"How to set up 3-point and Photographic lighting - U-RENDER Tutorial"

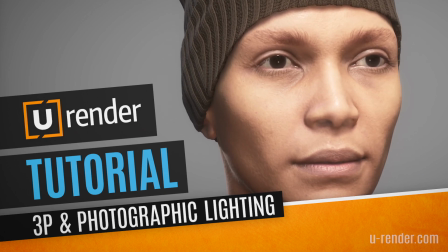[0:00]
Hi, I'm Peter from uRender and in this video I will show you fundamental and important principles about how to work with lights.
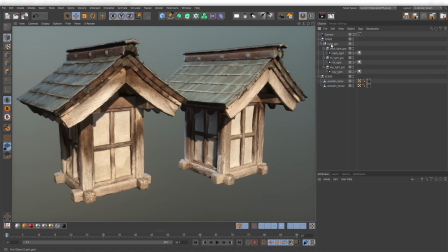[0:08]
It's a global concept based on film and photography and you can use it in a lot of cases. The good thing is that you don't need special assets. You can even use a simple sphere.
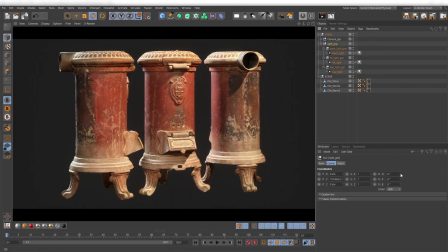[0:20]
So practice this lesson as often as you can and I guarantee that your work will greatly benefit from it.
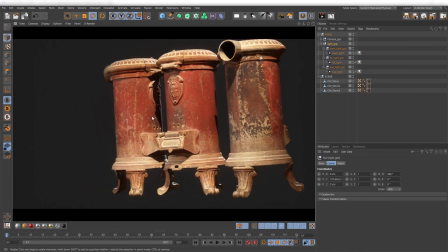[0:27]
I like to use 3D scans when doing these lighting exercises.
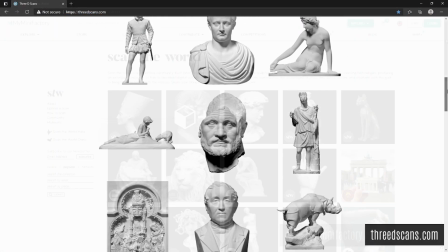[0:32]
You can find tons of models on 3dscans.com or on my minifactory.com scan the world.
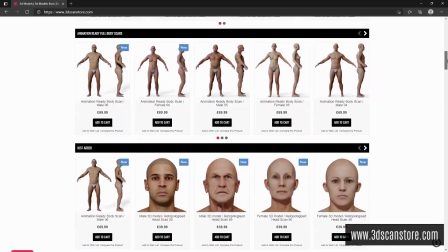[0:39]
For this lesson I will use a head scan from 3D Scan Store.
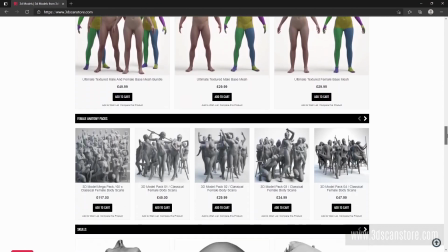[0:43]
We directly dive into one of the most important lighting setups that is called 3 point lighting.
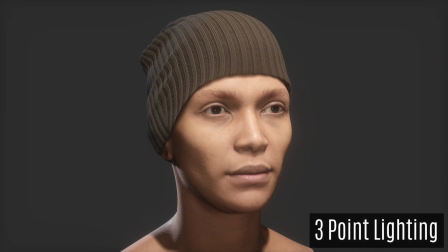[0:49]
After that we will have a look about special kinds of light setups that are all based on 3D point lighting.
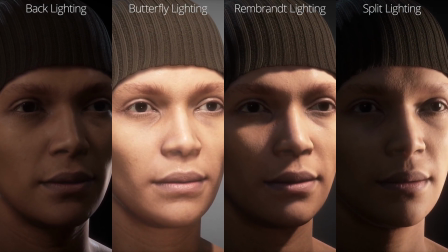[0:56]
First of all it is very important that you don't rush forward.
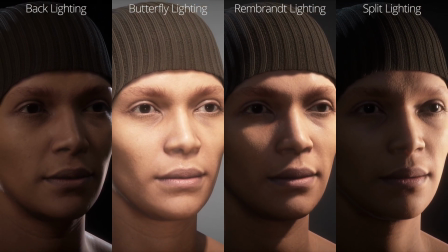[1:00]
I know that we all like to start directly and put in tons of stuff and then try so long until we get a nice result.
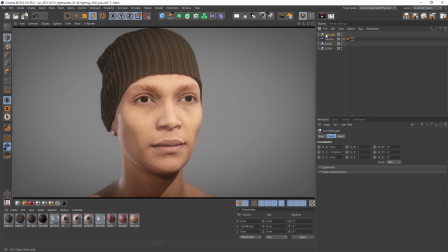[1:08]
This approach can work, but at some time you would need to work more focused with a clearer goal. Make the progress step by step. When you put in too much light information into your scene, the adjustment for each one gets harder.
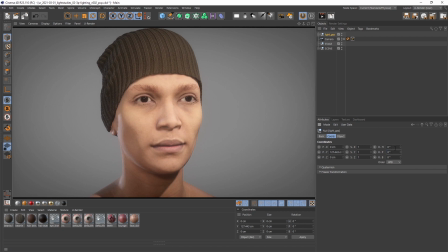[1:22]
Let's say you have a nice asset. Now it is very important that the first thing before you continue is to ask yourself one question.
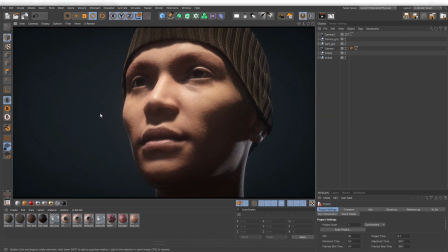[1:31]
What do you want to do? Do you want a creepy scene, a dark threatening scene, a bright friendly scene or whatever?
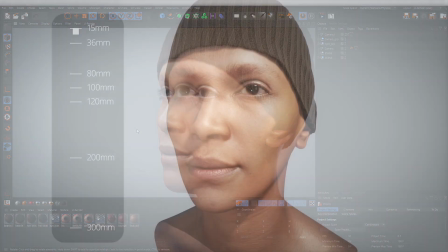[1:38]
And then you decide two things, the camera perspective and the light sources.
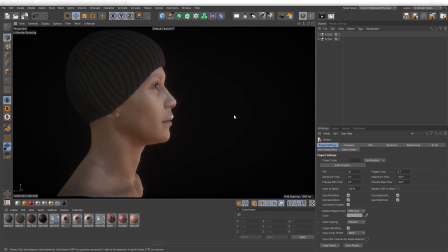[1:45]
If you don't start with your camera, the chance that you have to rework your complete lighting setup is very high.
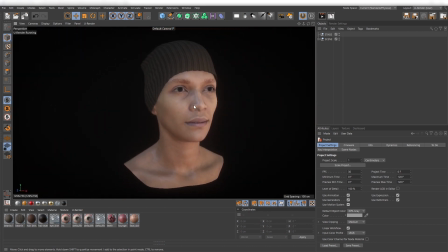[1:52]
Worst case you have to do it completely new from scratch. I want to create a classic portrait light setup. To do this I choose a camera with a focal length between 80 and 120.
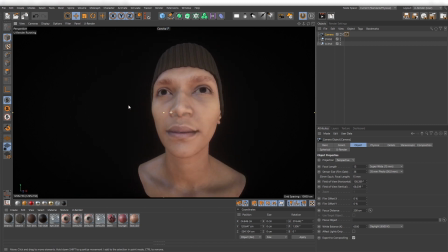[2:06]
If you choose a lower one exposed body parts like the nose can be distorted too much and it looks more like a cartoon.
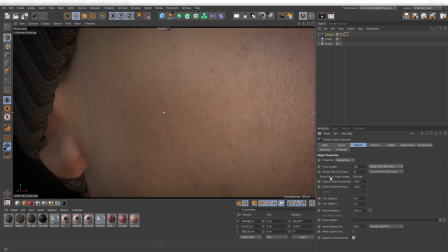[2:16]
If the focal length is too high the face may become too flat.
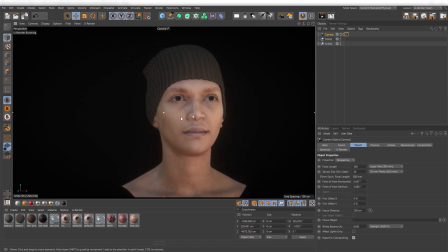[2:21]
This does not mean that you have to take AT120 every time, it's just a very conscious decision you have to make.
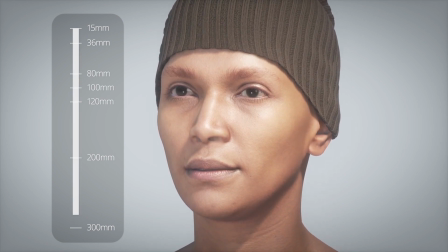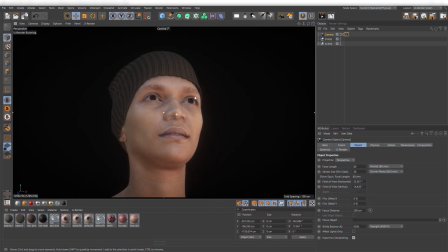[2:37]
Also, the position of the camera is very important. If you put your camera lower, you put the viewer in a lower position and the model appears taller, threatening, majestic.
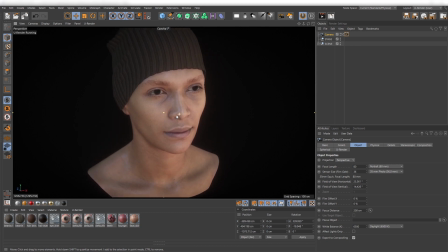[2:49]
If you put your camera on a higher position, your model looks smaller and more submissive. So for a neutral appearance putting your camera on eye level height is good way to start.
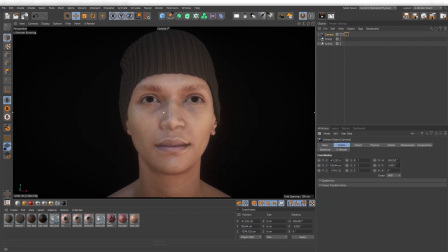[3:03]
Next question is if you should position your camera directly in front of your face.
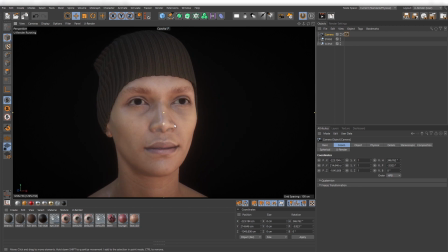[3:09]
In my opinion it is up to you. The classic way would be moving it so long to one side until the opposite ear disappears. Now as I am happy with my camera I disable any kind of light in the scene.
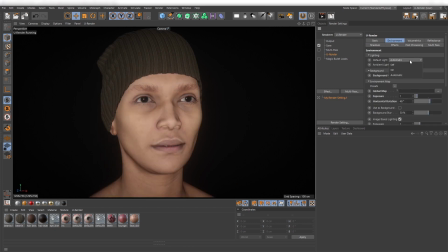[3:29]
That also means deactivating the environment map and ambient light if it is set. Before I start I want to point something out to you. Think briefly about the material of your object.
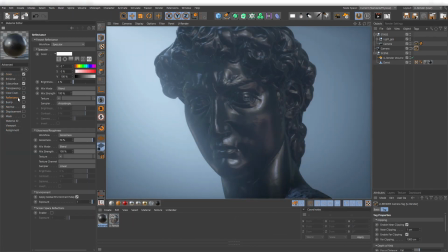[3:41]
Is it bright or dark? Very glossy or rough?
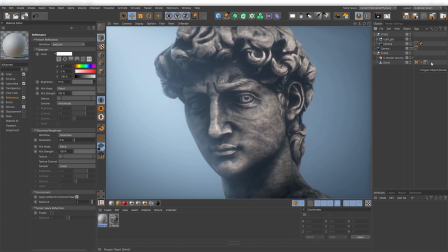[3:45]
If the texture has a lot of contrast and information it can be a little bit harder to set up the
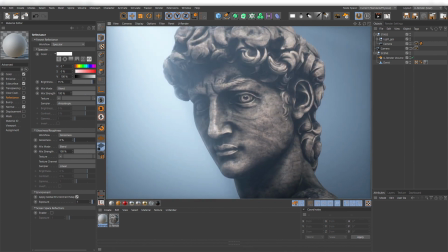[3:52]
Especially in this case I like to assign a neutral material,
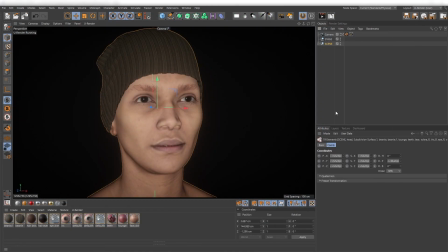[3:56]
a simple grey one with a color value that roughly matches the final material you will use.
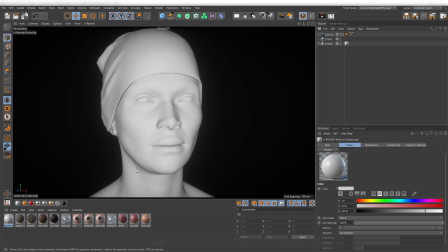[4:02]
If you don't know at this time just use a 50% grey material with medium glossiness.